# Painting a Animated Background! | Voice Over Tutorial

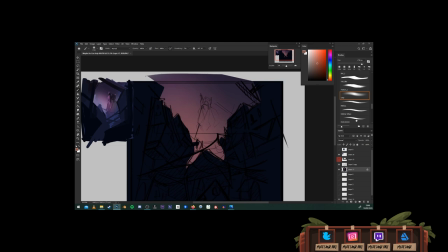okay so I'm just going to talk you through the process of this painting
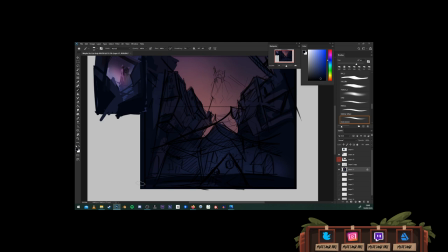and this is my second video where I talk through my
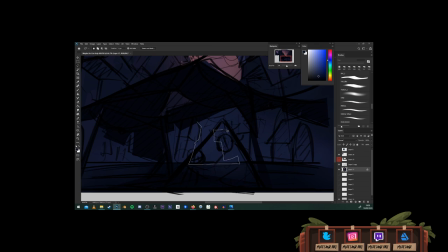process and see and you know kind of self-analyze what I was doing and and see
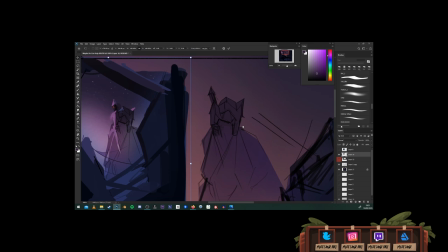if I can improve and let anyone know that's interested what I was
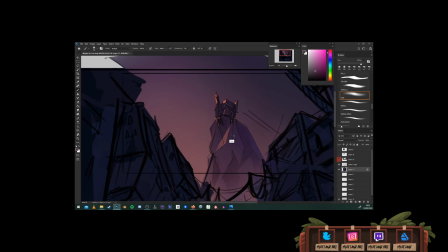thinking at the time.
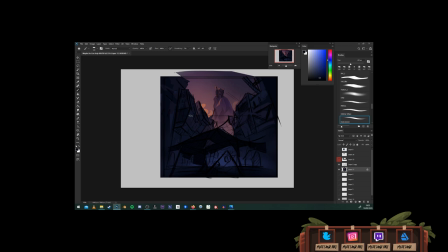So this is the, so with this I wanted to get a composition that was completely different than something I've done before, than anything I've done before really.
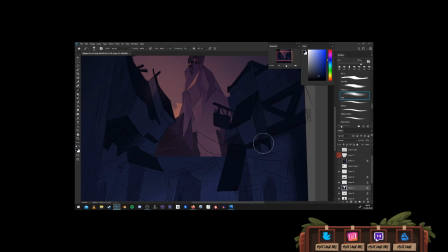I wanted something bigger, it wasn't just a piece just to fill time, I just wanted a portfolio piece,
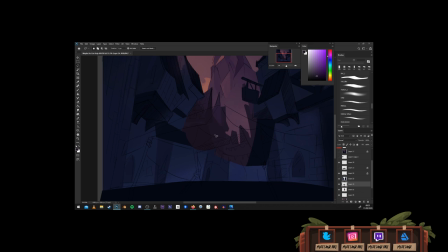but that was something different that I haven't done before. and that includes like color and composition
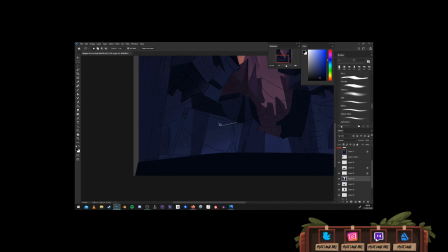and just intent really because with this one I had if you noticed at the start I had a shift in frame essentially so the intent
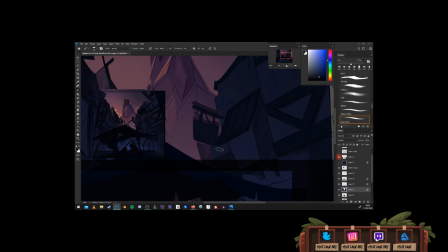was to go from to have a pan shot at the end so yeah have like animated
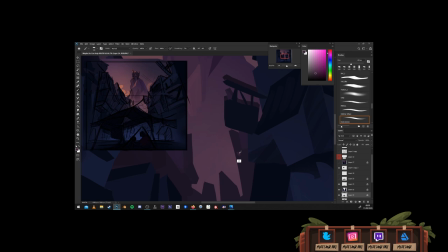parallax layers in there so I would i would have it starting at the
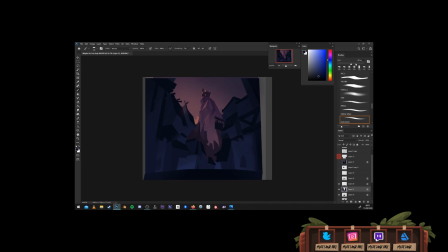bottom and keep the same aspect ratio and then just pan up to the house in the center of the composition at the top it was it started off as as one
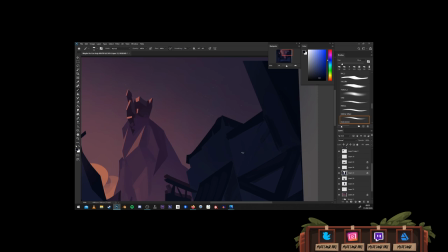as kind of wanting something that organically as you pan through that all these layers would um
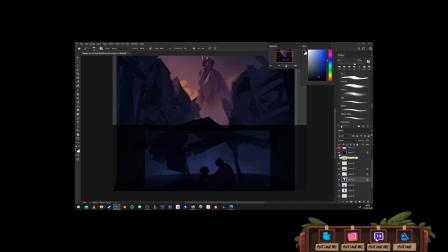would sort of parallax over each other but not in a foliage setting not in something that i'm normally used to,
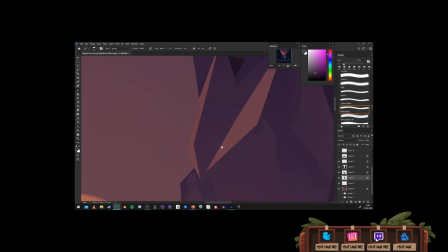maybe in something more urban, for lack of a better term, urban, and see what I can do with that.
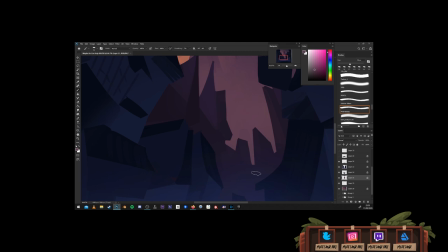So I started off with a colour key, I wanted something purple, something evening setting, so the sun is only hitting that top house over there,
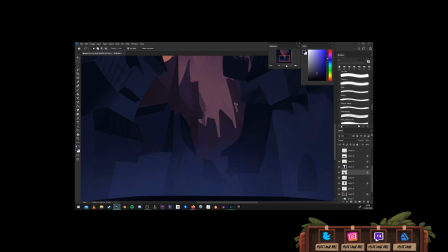so the focus is on that, and it was easy then to separate the houses at the bottom of this mountain to be in a dark blue,
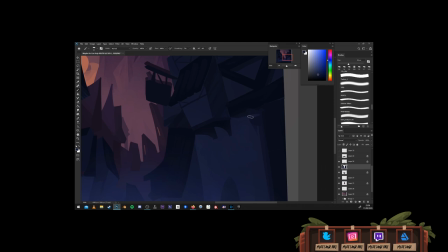something that only the ambient light of the sky would illuminate and also
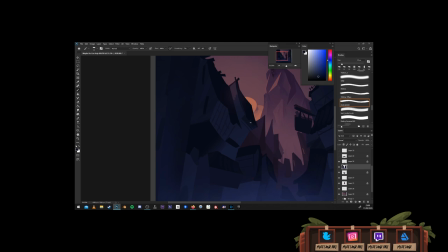sort of within that then there are separations of purple houses to blue houses closer to the foreground and that separates something without needing to separate the value
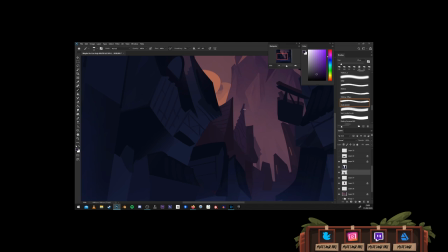by too much it already kind of gives it a separation because the color is different a little bit of value play in there as well just to
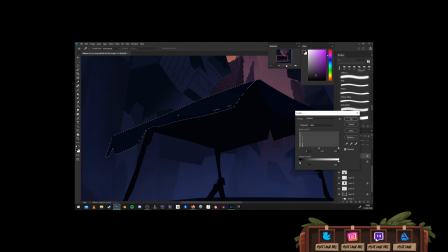reinforce that but not too much so it can look like one big package but within there there's different layers and depths so
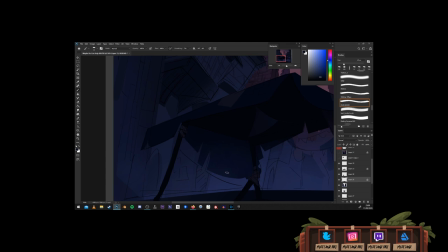yeah the um content of this piece was uh came about because well i didn't really know what to do so i i had this
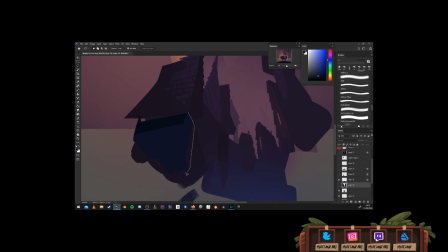world i'm building i've been building for like four maybe even five years on and off just i revisit maybe once or twice a year just with the composition it's
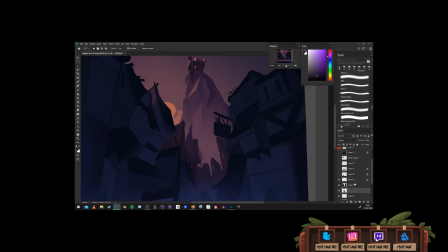just a story really that um that i really um spent
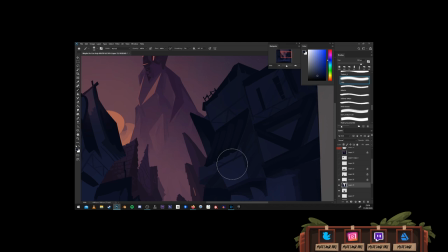a lot of time putting together so i can i can dip into that um that kind of loot
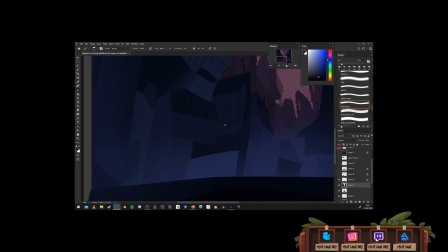and uh source a composition a story beat something with um something that kind of gives description to anything i want to do so if i'm lacking in content if i don't have anything to study it's always good if you have like a world that you're building just so you can kind of dip
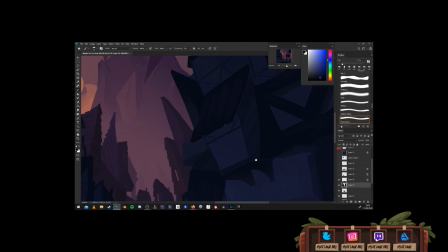into there and and get kind of really quick content from a story that you kind of strongly
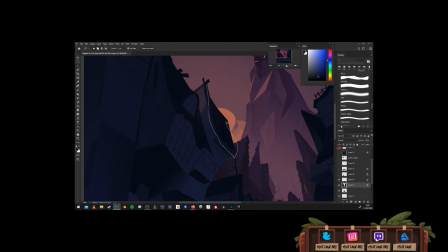that you know really that you know really well and you don't have to worry about what's going on here what's the story what's the narrative from
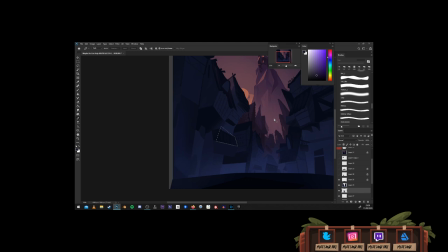whose perspective am I looking what kind of emotional beat do I need to hit what palette should that use you know that's something that you can kind of skip and you already know it so it makes the painting process a lot quicker
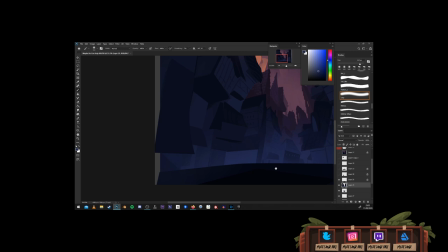just for clarity this is a boy it's an orphan boy in a kind of fancy steampunk-esque world and it's